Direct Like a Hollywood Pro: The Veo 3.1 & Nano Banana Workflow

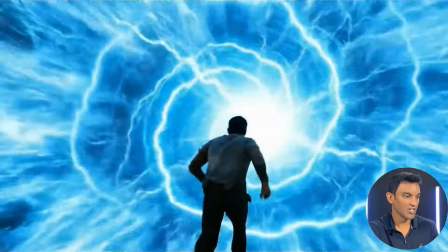(8:06)
I told the portal to expand and dragged me violently forward. This triggers Veo's physics engine to simulate a vacuum.
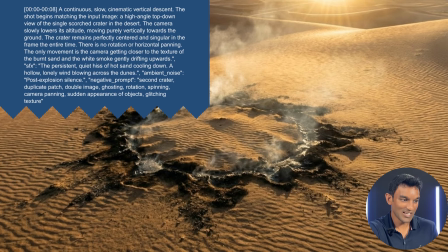(8:14)
And finally, the aftermath. Where did I go? I didn't want to show the destination yet. I wanted to show the impact. This camera move is hard to film in real life.
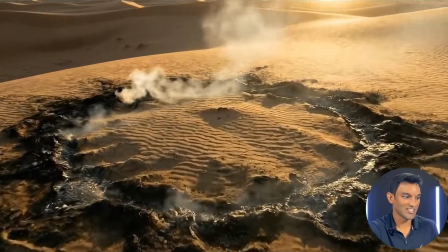(8:25)
You need a drone and a skilled pilot. But in Veo 3.1, I just typed slow cinematic corkscrew descent.
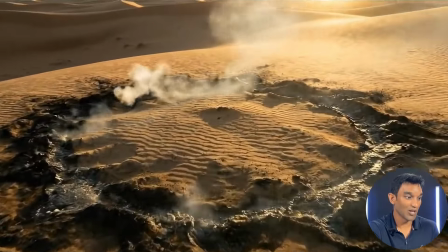(8:34)
The AI understands 3D space perfectly. It rotates the camera while lowering it, revealing the crystallized sand texture.
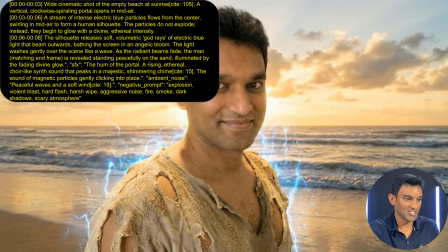(8:42)
So we left the desert. We need to arrive at the beach, but a simple cut is boarding.
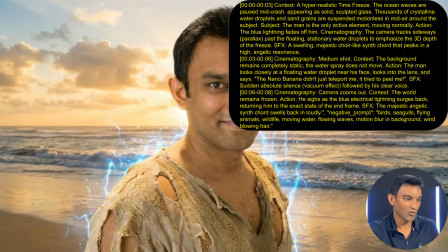(8:47)
I wanted a reconstruction. I used Veo 3.1 to simulate particle reassembly.
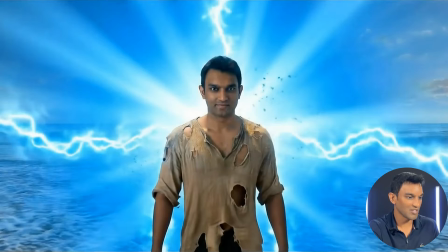(8:53)
I didn't just say man appears. I prompted blue particles flow, forming a silhouette, releasing soft good rays.
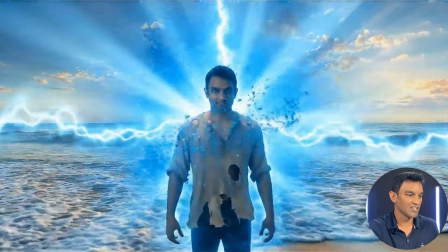(9:01)
The AI calculated the light paths for every single ray. This is volumetric lighting without a render engine.
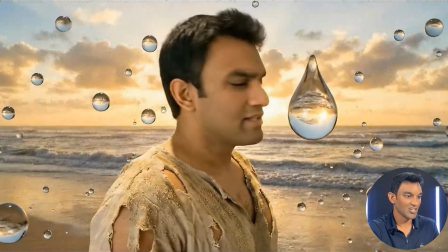(9:08)
This next shot is my favorite, a time freeze. Usually if the camera moves, the background moves.
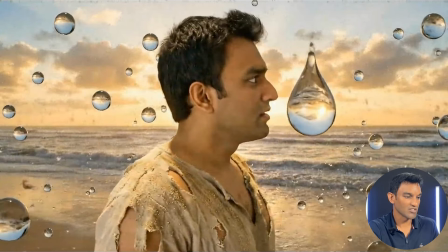(9:15)
But here the ocean is frozen in time. The prompt, which was ocean waves paused mid-crash, appearing as solid sculpted glass. The negative prompt was moving water, flowing waves. The camera, which was parallax tracking shot.
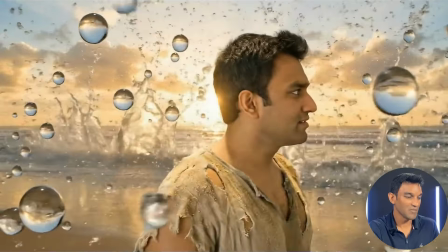(9:31)
Veo understands that the camera is active. This creates that matrix bullet time effect instantly.
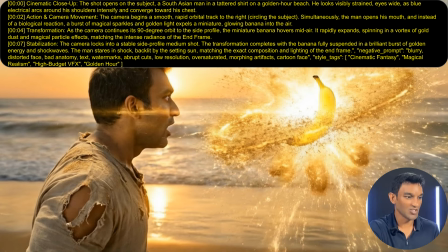(9:37)
Now the payoff. The nano banana he swallowed needs to come out.
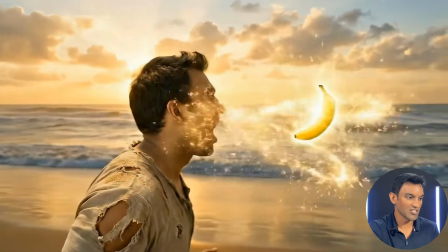(9:43)
This is a complex VFX shot, a biological reaction turning into a magical character.
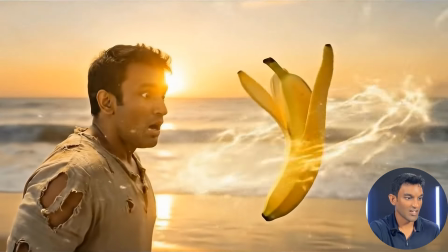(9:50)
I used a camera orbit to hide the morph. As the camera moves behind myself, the sparkles expand.
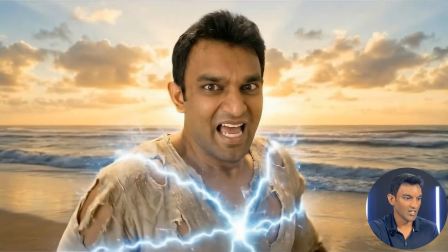(9:57)
By the time the camera hits the side profile, the genie banana is fully formed.
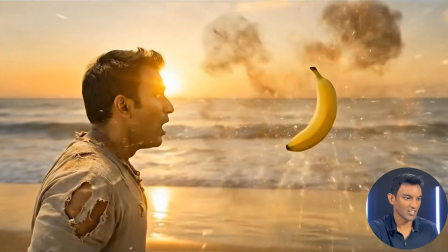(10:03)
The motion blur of the camera helps blend the transition perfectly. This is how you hide AI hallucinations.
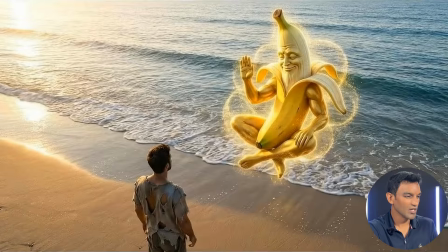(10:10)
You turn them into magic particles. We need to leave this beach.
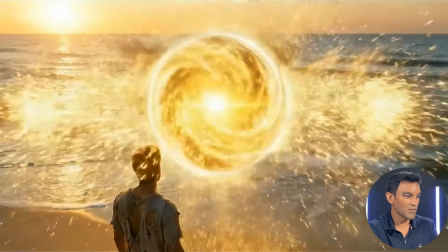(10:15)
But how? I wanted a spiral descent, but without making the audience throw up.
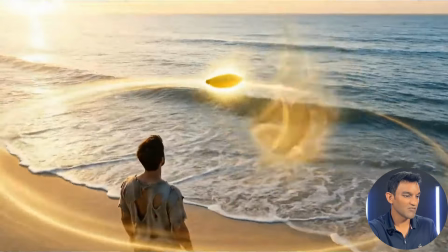(10:20)
I specified horizon line remains perfectly level, no camera rolling.
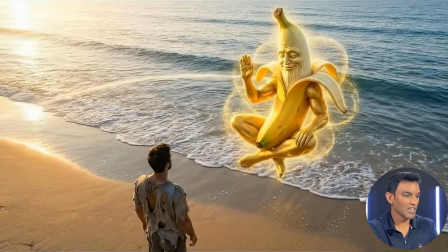(10:25)
This is crucial. If you just say spiral, AI will barrel roll the camera by locking the horizon.
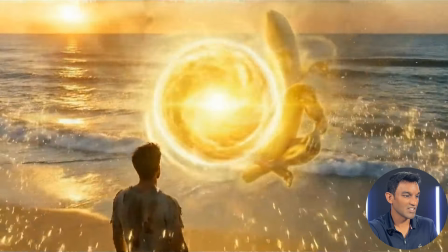(10:32)
We get a smooth cinematic descent that lands right on the action.
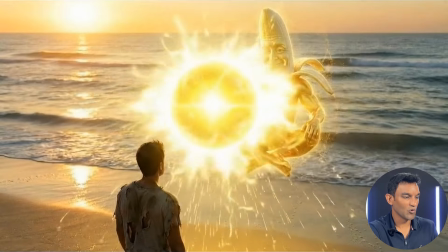(10:37)
The banana spitting the teleport seed. It's time to go home, but I didn't want another violent portal.
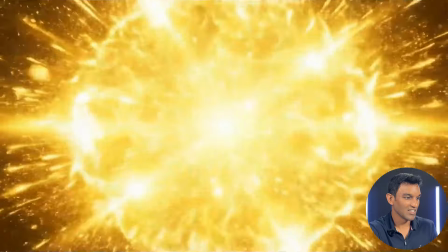(10:44)
I wanted this to feel ethereal, like ascending. I used a technique called light enveloping.
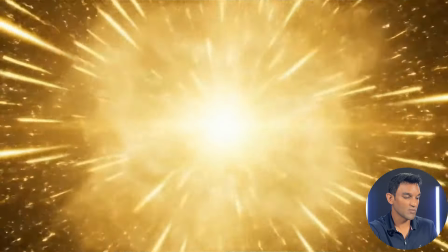(10:51)
My negative prompt was huge here. No explosion, no fire, no debris.
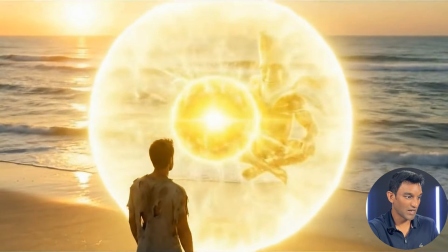(10:56)
Instead, I prompted for a transcendent, blinding flash of white gold light.
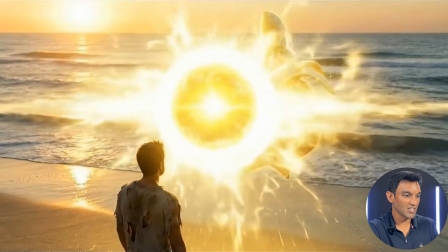(11:01)
Veo understands that light can be a solid object. It built a wall of light that swallowed the character cleanly.
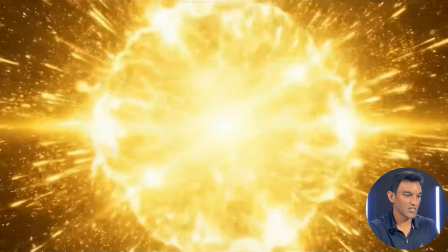(11:09)
Just like that, we are back. Notice the cut. It wasn't a fade, it was a snap.
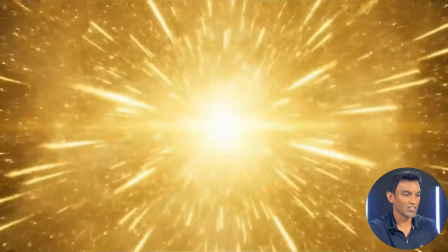(11:15)
I synchronized the visual change with the audio cue. I told Veo, the white light snaps away, simulating a camera flash.
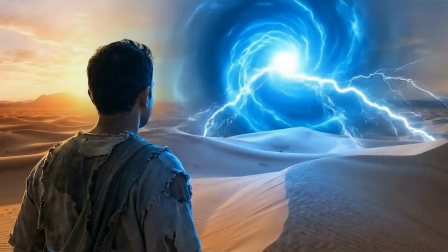(11:23)
This tricked the model into swapping the scene instantly. One frame is white light, the next is a tuxedo, no morphing, just a hard cut generated by AI.
I think I just swallowed the Nano Banana!